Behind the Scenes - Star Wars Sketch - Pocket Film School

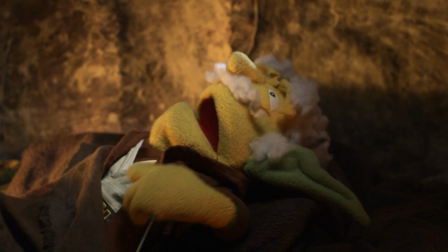Sure, it looks like a bunch of rags, but I call it home. Sometimes I just have to rub one out before bed.
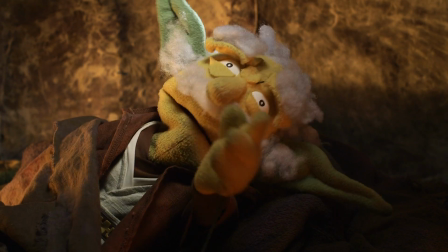You can only see one of my hands, you notice.
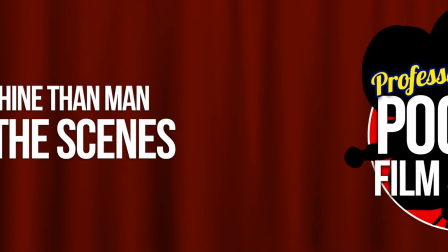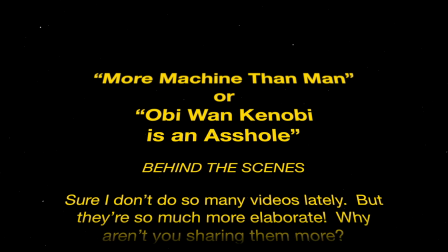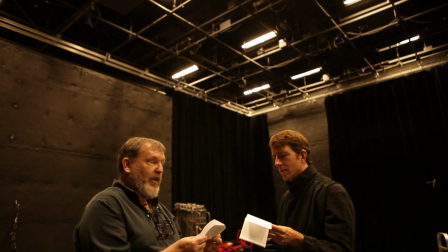So you left him there? Well, Jedis, Luke, normally, when they die, just sort of...
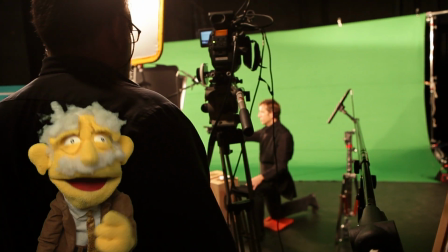Hello, my friends, I'm Professor Hans von Puppet. Happy Star Wars Day! Hoping this finds you well, even though this may not be May the 4th anymore.
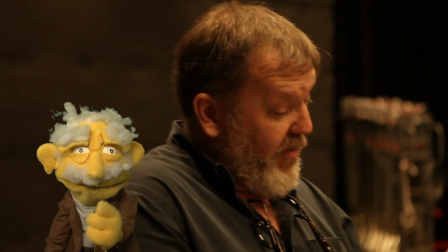May the 4th be with you any day you happen to be watching this video.
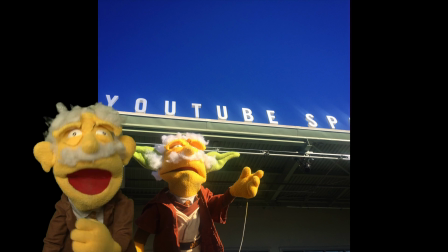And lisping. Anyway, listen, I made this thing back at YouTube Space LA, and I hope you've already seen More Machine Than Man,
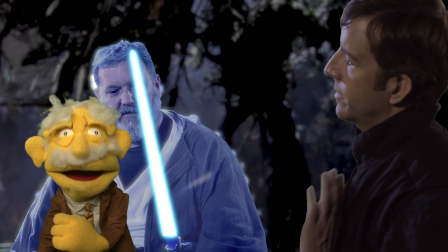our wonderful sketch parody of the Star Wars universe that we made. My good friend Mark W. Gray, the fellow with the gray hair there, his hair's not really that gray.
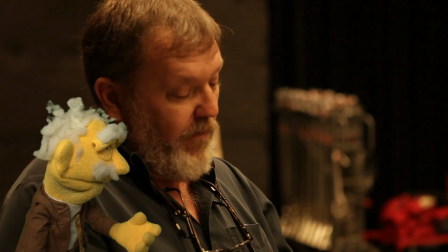He wrote and directed this with me. He's a very talented young man. He's not that young, actually.
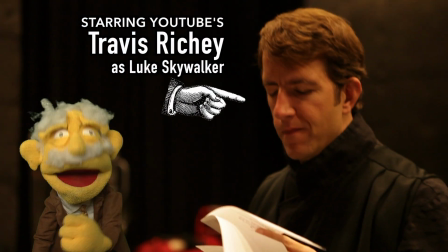Anyway, we shot this all at YouTube Space LA on their stage 2.
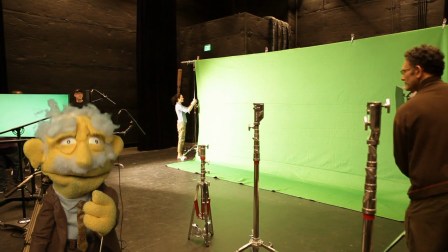We put a green screen up. We used green screen technology, much like I am using here.
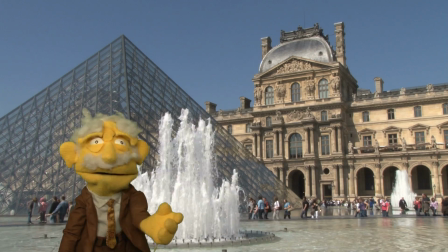Look, I can be anywhere. Boop, I'm here. Boop, now I'm here. Boop, now I'm here. Oh, it's like magic.
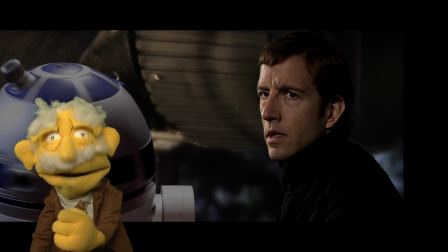Anyway, take a look at this that we've done right here.
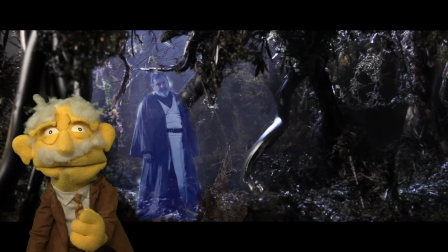We shot it on green screen and made the wonderful world of Degobah right on Mr. Gray's dining room table.
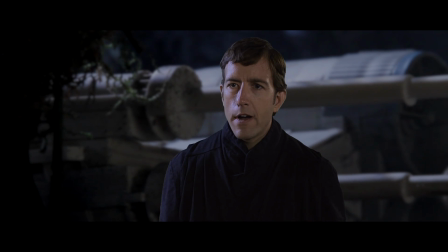Let's take a look.
You told me Vader betrayed and murdered my father. Your father was seduced by the dark side of the Force.
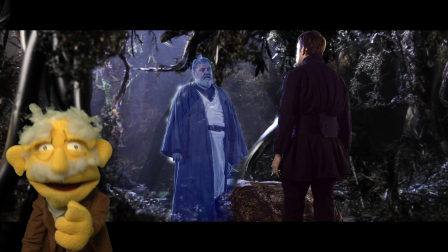Oh, so dramatic. There are the black bars, the top and bottom, to make it look more cinematic like Star Wars, of course.
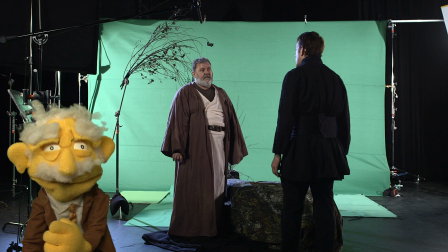And then everything else was just shot on a green screen. But how did we make that lush jungle?
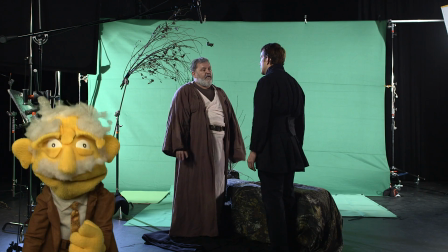Let's take a look.
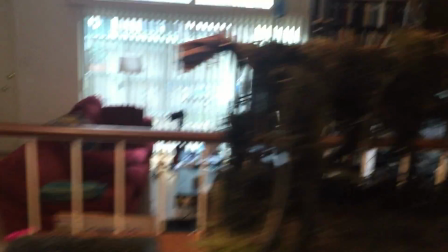That is the shot there that this is the set for. Of course, with proper lighting and everything else. For the reverse angle of Travis as Luke Skywalker,
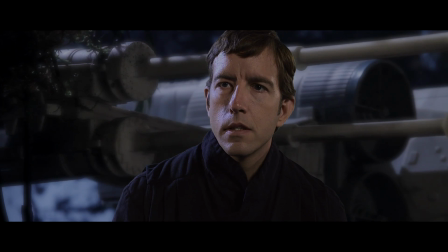there is an X-Wing behind him, like you can see here.
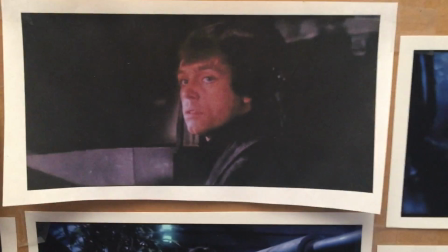He's crouching by R2, who's welding on it, and then he stands up and he kind of comes away from it,
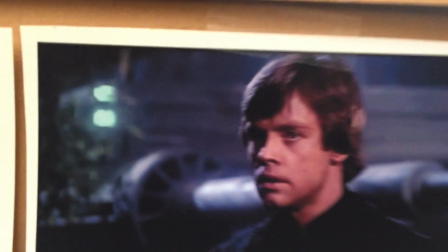and then in his close-ups, there's X-Wing behind it. My friend Steve Zarita loaned me an X-Wing model to use in this miniature, but when I got it, I didn't realize it was like pretty miniature. It'd be very hard to photograph something that small. So instead, I ordered one on the internet. I found a really big one, and I got a text just now saying that they delivered it. And I went to my door, and there it was. This monstrous box here.
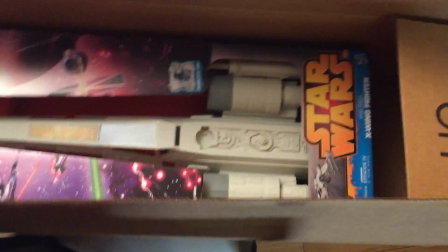You see, the key to miniatures is they can't be too small. They got to be big enough that you can photograph them. The smaller they are, you have too little depth of field, and it looks too fake. You have a big one, you can get more depth of field, and it can look big. This is like such a huge scale. I'm very excited.
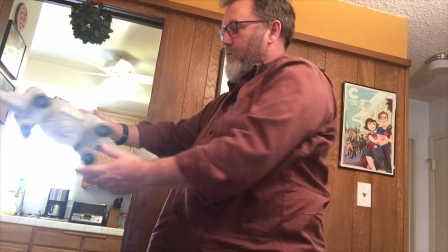Blah, blah, blah, blah, blah, blah, blah, blah. Yes, okay, there's landing gear there.
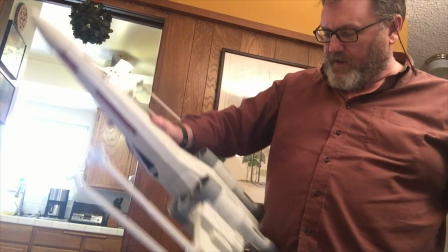I was worried about this. Where's the back landing gear? Has it got any?
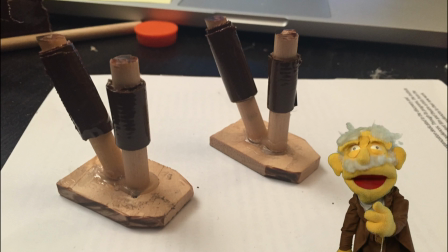In fact, there were no real landing gears, so Mark had to make them out of wood and hot glue and duct tape.
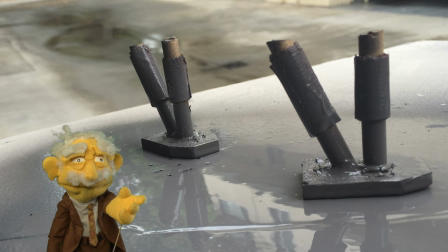They look very realistic, don't you think? Then he sprayed them gray and hot glued them onto the bottom of the model.
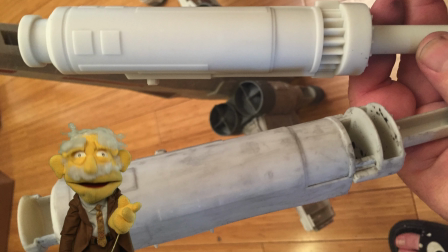He then dry brushed the model. That is where you take black paint and water and take the otherwise white, milky,
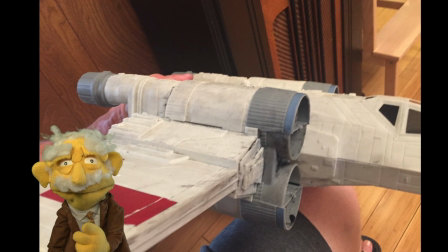boring toy store version of an X-Wing fighter and make it look rugged and rough and dirty and battle-worn and slightly more realistic.
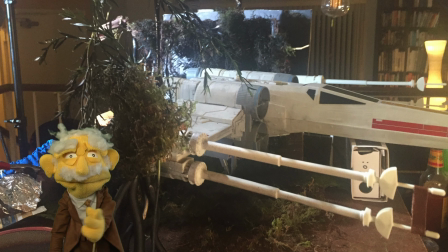This is about 2 feet long. As you can see, it's much bigger than our actual jungle set,
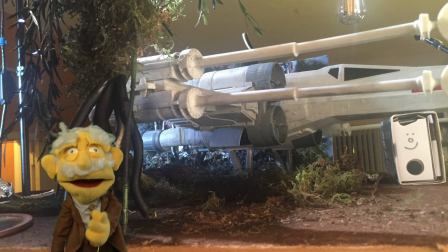but we only need to see a little bit of it to match what we see in the shots from Return of the Jedi.
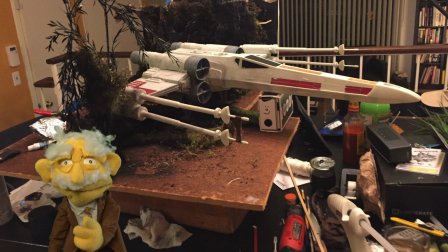What a mess that place is. Oh boy. Let's take a look.
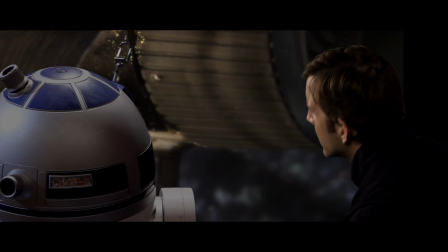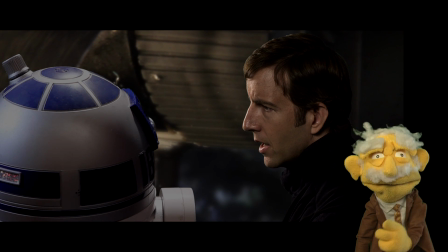Can't do it, R2.
Now you see, this scene has a lot of elements going on inside.
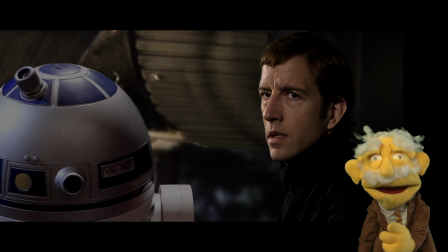Hopefully you don't think about it because you're watching all of the excellent acting.
Obi-Wan.